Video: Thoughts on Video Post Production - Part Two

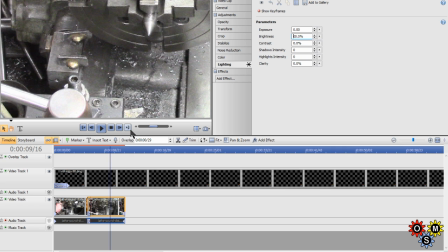Alright, that's just another little bit.
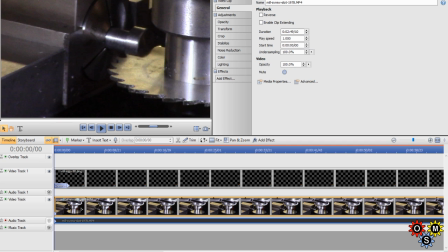Now this is a bit of a mix really but I wanted to talk about speed and again we can cover lighting. This is in the mill with virtually ambient light which is not ideal.
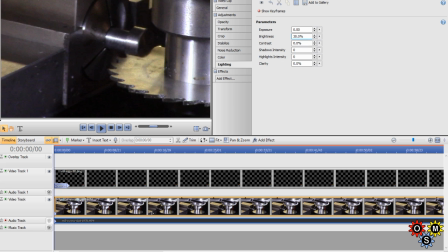Probably have to lift that up to about 30%. That's probably usable.
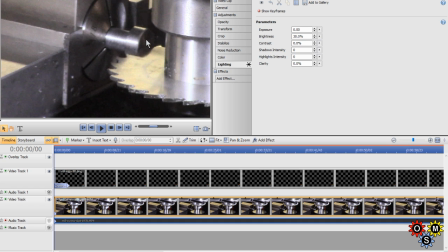and we're going to cut a screwdriver slot. It's a bit of a weird angle, but just odd points we can make.
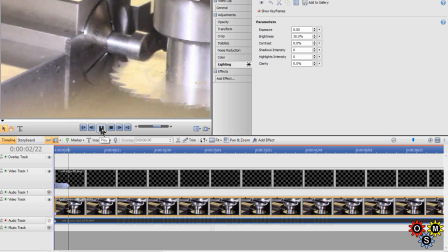You see here I'm moving around and trying to get sorted
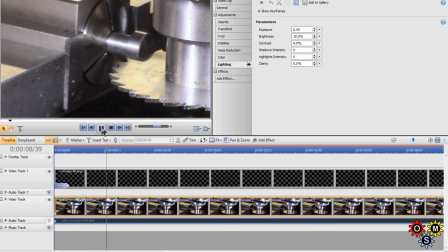and I think I've already got manual focus set. Yes, that angle looks very odd. I've just come up to the point where we're going to start there all right if I make a cut and
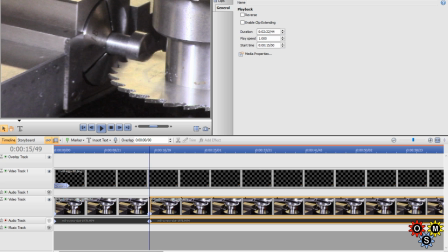move along I'm
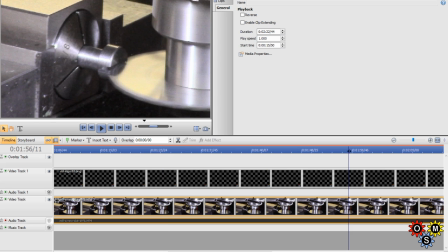going to find that we can actually virtually cover I'm
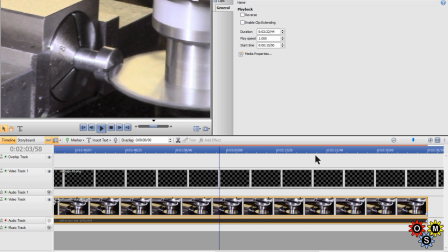going to exaggerate this greatly right
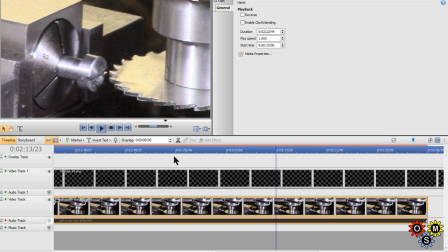I make another cut here and
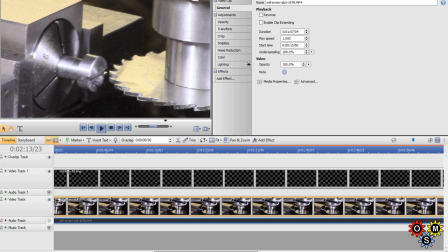then speed this up I need to go to extreme levels so I'd normally go to about maybe six on this I'll go to eight I can't demonstrate the soundtrack
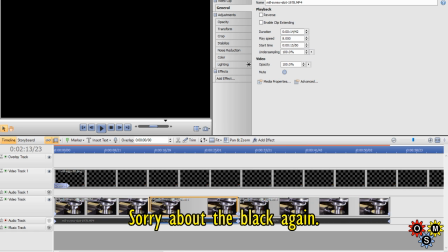change and have to do that in direct edit mode if I get these two very small fades just for tidiness sake we'll get this and
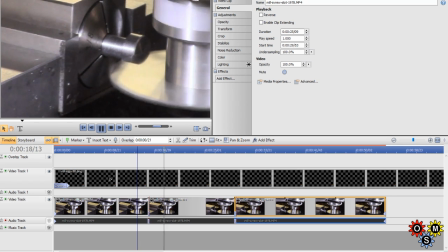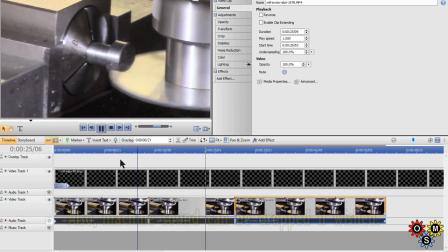that of course is quite adequate to show what's going on. You can see what's being done,
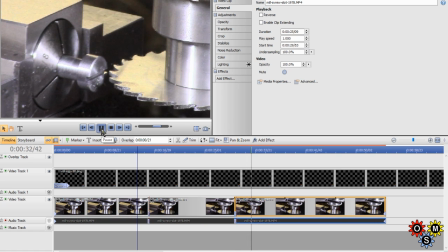and there's no need really to have things running at normal speed, which would take too long. All right. I think that covers what I wanted to in this bit. I'm just checking here.
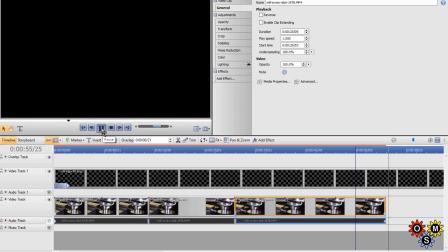You see at the end there, you see that? That was where the camera was being switched off.
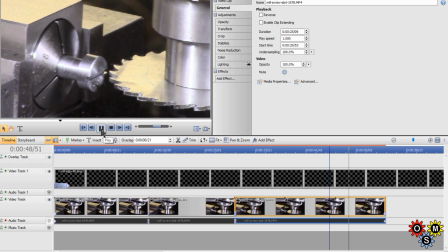If I catch the point at which the movement, there, just started some movement. If I move on the timeline, I can now make a new end,
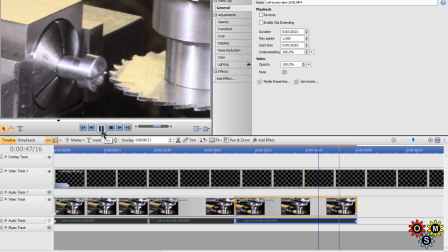which finishes without the shake as I move the camera. Right?
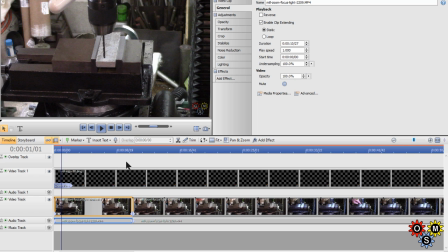Now this is probably the last thing I'll bother with in screen capture. I'll come back to this clip, or parts of it. this really is let me just get rid of that cut that I made
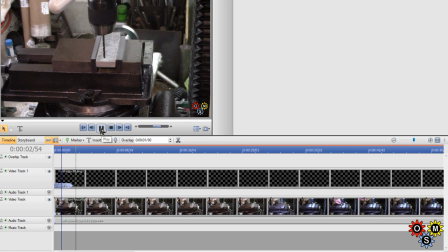right, this is just a setup for a demo and I can probably add some narration to this in direct edit mode
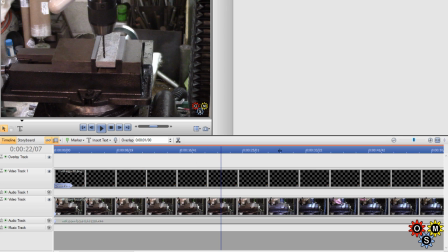all we're doing here is just a dummy setup and I'm looking at some lighting here
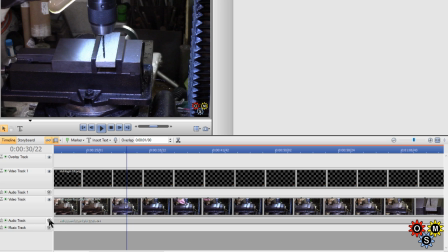I'll probably run this directly with its soundtrack let's mute that a minute so I'm playing with the lighting talking about glare and
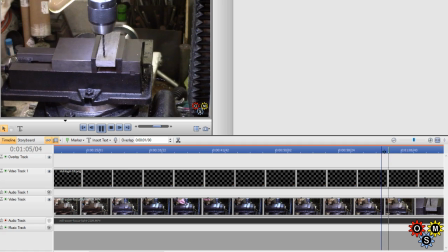sometimes the ambient lighting is adequate this
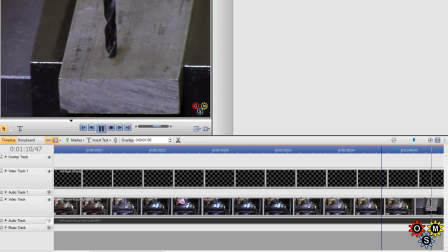is a zoom in you can see I get some movement it might be a case there of doing a transition from zoom out to zoom in and
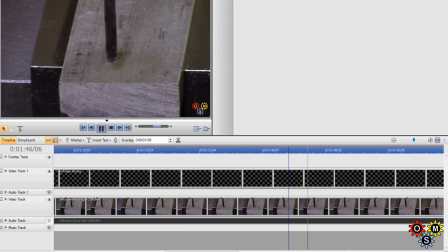then I set up my manual focus on the drill and we run through and
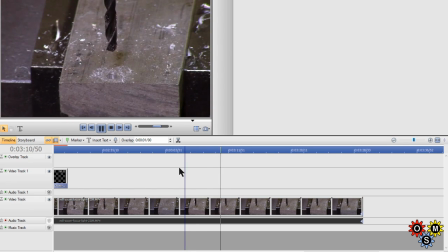finish I'll show you that speed it up in edit mode as you know my floor is very flexible everything moves particularly when I'm zoomed in so and that I didn't already do it I forgot
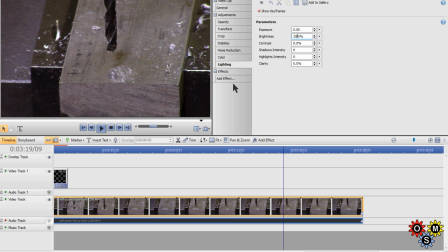I think we probably need about 25% that
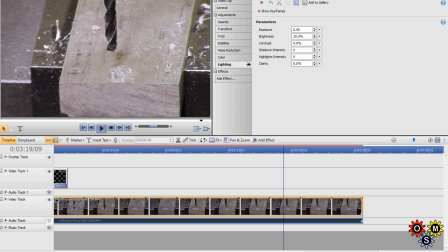makes the lighting excuse me let's go back to the beginning and
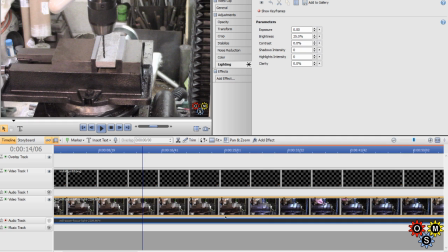that's brought the lighting up there a little bit all right okay I'm going to switch to direct edit mode now and see what I can do with that I'm still having problems with sound and I don't know how the whole for concoctions going to work out we'll have to see now
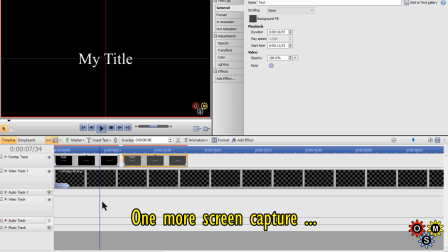I did discuss text in my part one but I thought I'd just cover that again briefly I'd like to do this in stages or it'll take too long now
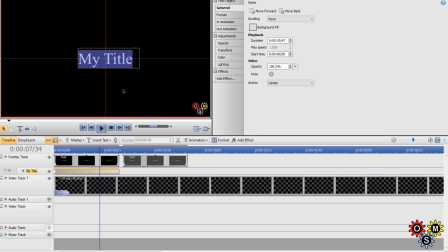that's a good old times which I don't want so I'm going to change that to another font now I've changed that to gill sands condensed which helps me get a bit more in
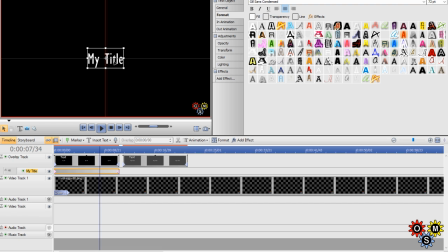a given width and then there's the color aspect and
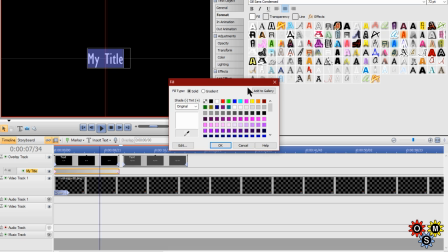most people know that I tend to use yellow and
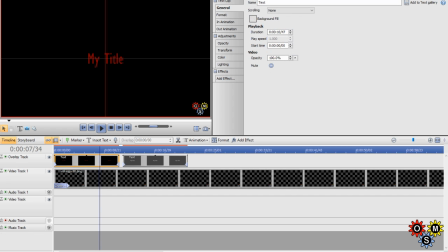if I change that to red you can see that it's not very legible on black equally if I change to dark blue I don't know whether you can even see that now
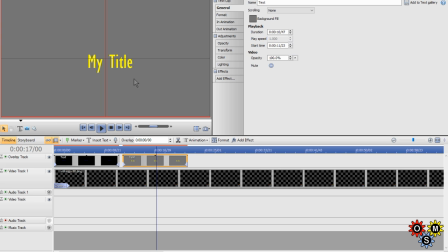in this one I've changed the background to a sort of middle grey now that yellow I say I rather like it we could have maybe a light green or light blue but anyway the The other thing is to have an
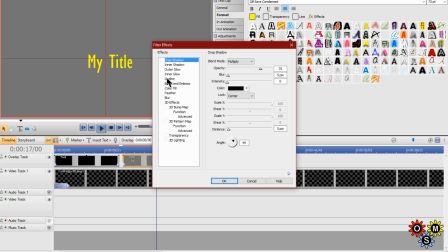outline, which for this size, I don't know,
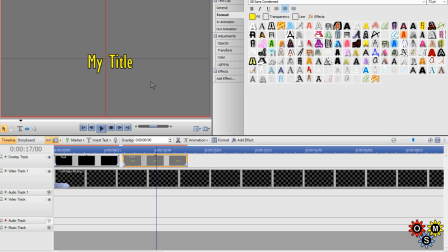three pixels black, shall we say. Now the thing here is that the outline, if I change the background actually to white briefly,
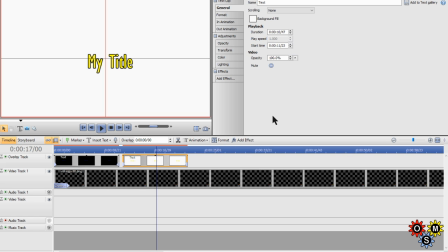you can see that the outline helps although the letters are light colour that the outline helps it stand out if I go back to a sort of medium grey again in fact we'll make that a bit bigger
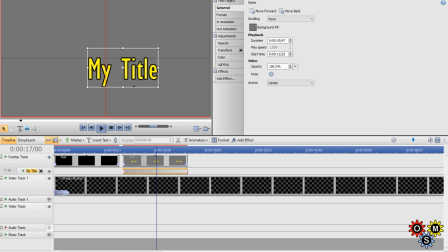so this is where if that goes back to black for instance
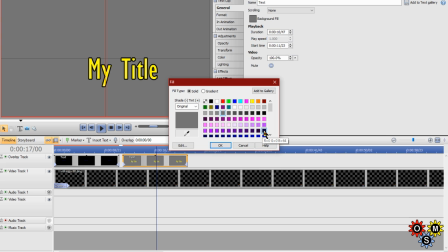oh this isn't black, there's black
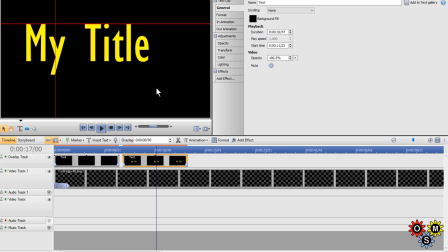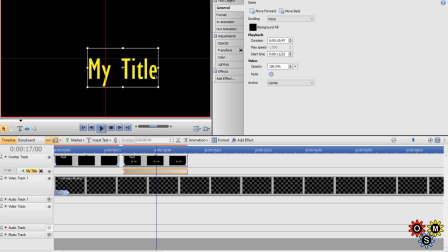The outline doesn't show, put that back in the middle, the outline doesn't show because it's also black.
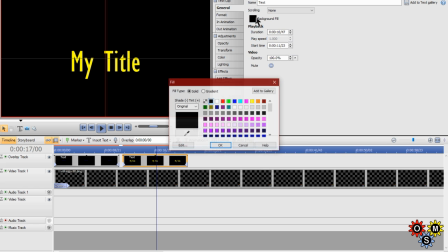But the whole point of the exercise is, when you're putting a caption on a clip,
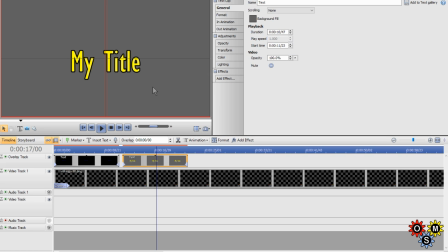that you get the best of both worlds. If you're on a light patch, the black outline will pick out the lettering. And if you're on black, then obviously the lighter colour helps.